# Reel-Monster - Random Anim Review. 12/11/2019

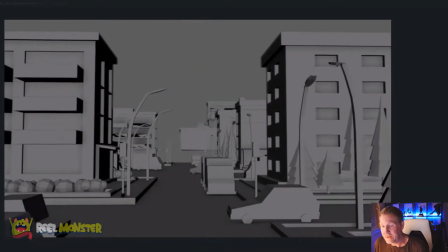(8:24)
I love the web animations. Really nice stuff. Great stuff.
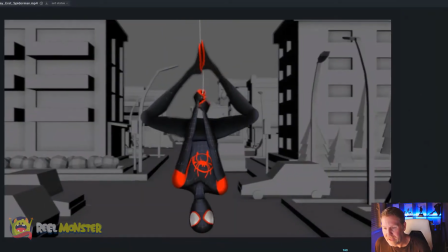(8:28)
So the only other thing I would say is this very end moment here. What I like that you're doing here is you really do feel the tension of him dropping into frame here and how the body kind of comes to a stop and then recoils back up and then the feet slide down the web and kind of catch up.
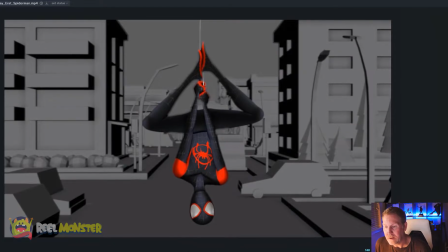(8:45)
But I feel like you cut this arc on like the TY a little bit short, and I kind of wish it had a little more elasticity and time to kind of like push back up and then settle,
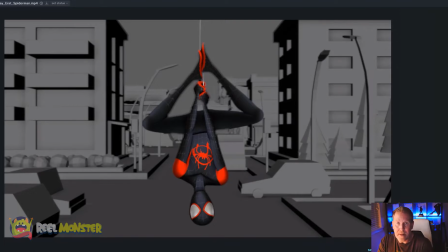(8:58)
you know? So you get like that drop into frame, that kind of bounce back up from the web, and then that kind of sag on the weight, you know?
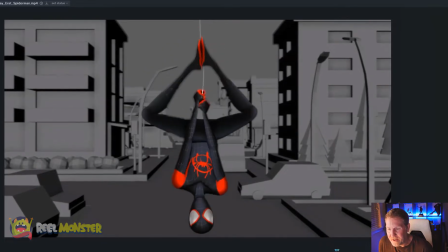(9:06)
And so right now you're kind of doing that, but I feel like you're just cutting the weight a little bit short right there. Like you're finished right around 147 and then you're going back down already. And then you kind of go down for a couple frames and you kind of end it. And then you've got this one frame right that I just saw right there
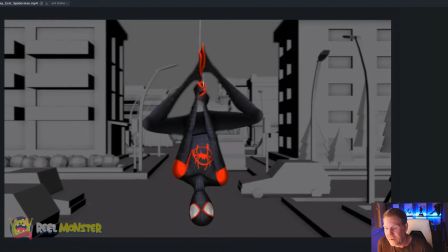(9:25)
where the chest is kind of rotating on one frame and then the shoulders kind of move after that. So I think there's some polish work to do here to really sell that moment and really feel the weight,
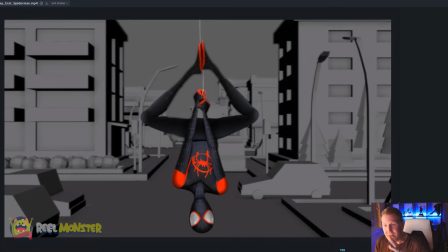(9:37)
just kind of that dead weight, right? Where he's just kind of dropping in, he kind of bounces back and then just kind of sags down.
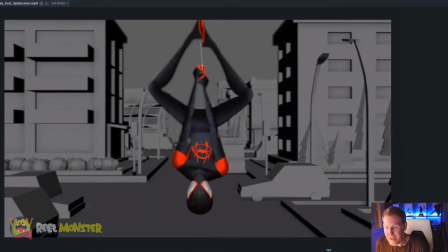(9:45)
And then on top of that, taking advantage of this moment to really overlap the head nicely through here, because you get like this nice moment where the head is kind of looking back up still,
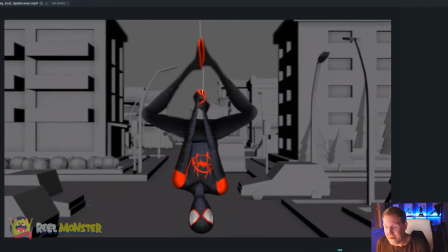(9:54)
and then the body bottoms out here, and then having the neck and the head like really kind of overlap that, and then as the body gets pulled back up, his head kind of like jerks back a little bit maybe, and then recovers right here and recoils into a reversal basically.
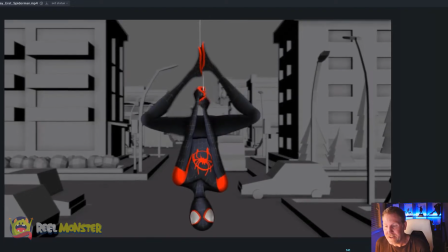(10:12)
So you're just getting those overlapping shapes, okay? So just kind of finishing the mechanic, just getting, you know, all that stuff working together, you know? And that's kind of hard to do for some people too, is really thinking about, you know, beyond posing, right?
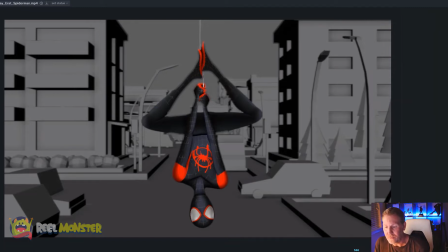(10:28)
Just beyond just posing characters, what do you do to really have all of your controls work in harmony so that you're going from pose A to pose B to pose C to pose D in a nice fluid way. The poses work well together, but then you're also putting in breakdowns that really help demonstrate arcs,
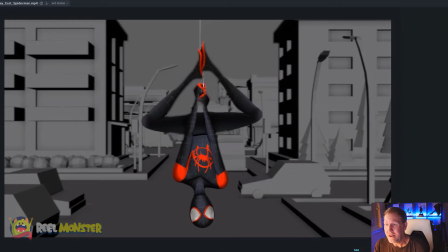(10:47)
how the character's getting from point A to point B, how you're overlapping shapes, you know, and then getting asymmetry too, wherever you can, right? So that's not just even movements all the time, but you're really breaking things up and getting things to feel really organic, really heavy, and really appealing.
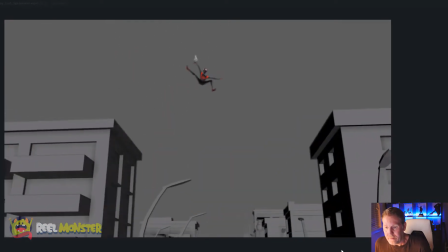(11:05)
Okay, cool. So this is really great. Overall, really nice shot.
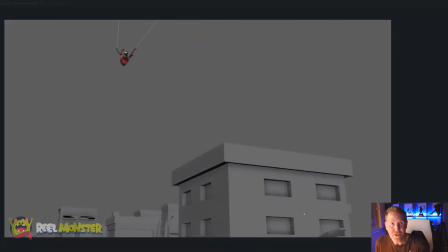(11:10)
Super awesome. Thank you for sharing with me, and thank you for sharing with everybody on YouTube.
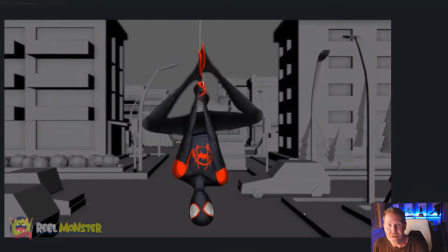(11:16)
It's much appreciated. Thank you for reaching out, and I hope we can do it again.
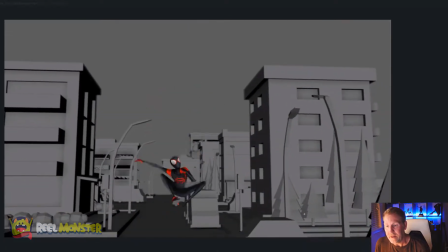(11:22)
If you have any questions, reach out to me.
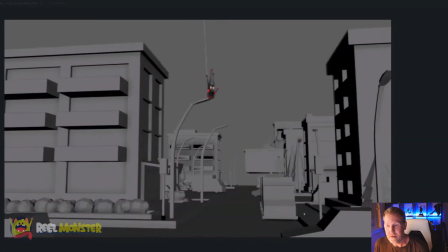(11:26)
I'm always around, and you can contact me through the contact button on the website, real-monster.com.
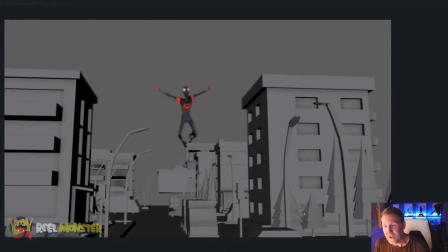(11:34)
And yeah, thank you everyone for watching. If you have any questions, like I said, reach out or just go to the website, get the free lesson, and then you'll be updated with things as they come along, as I go online little by little.
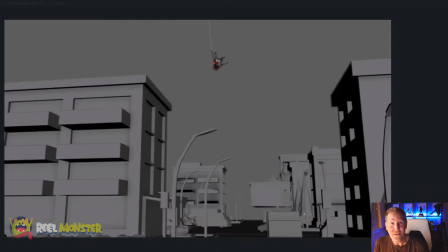(11:48)
Okay. All right. Hope to talk to you guys soon. Happy animating and have a great day.
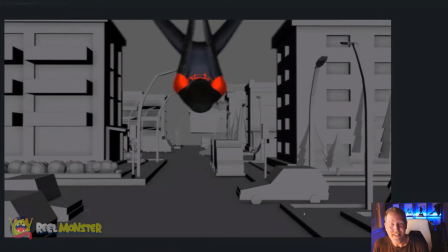(11:53)
Thanks. Bye.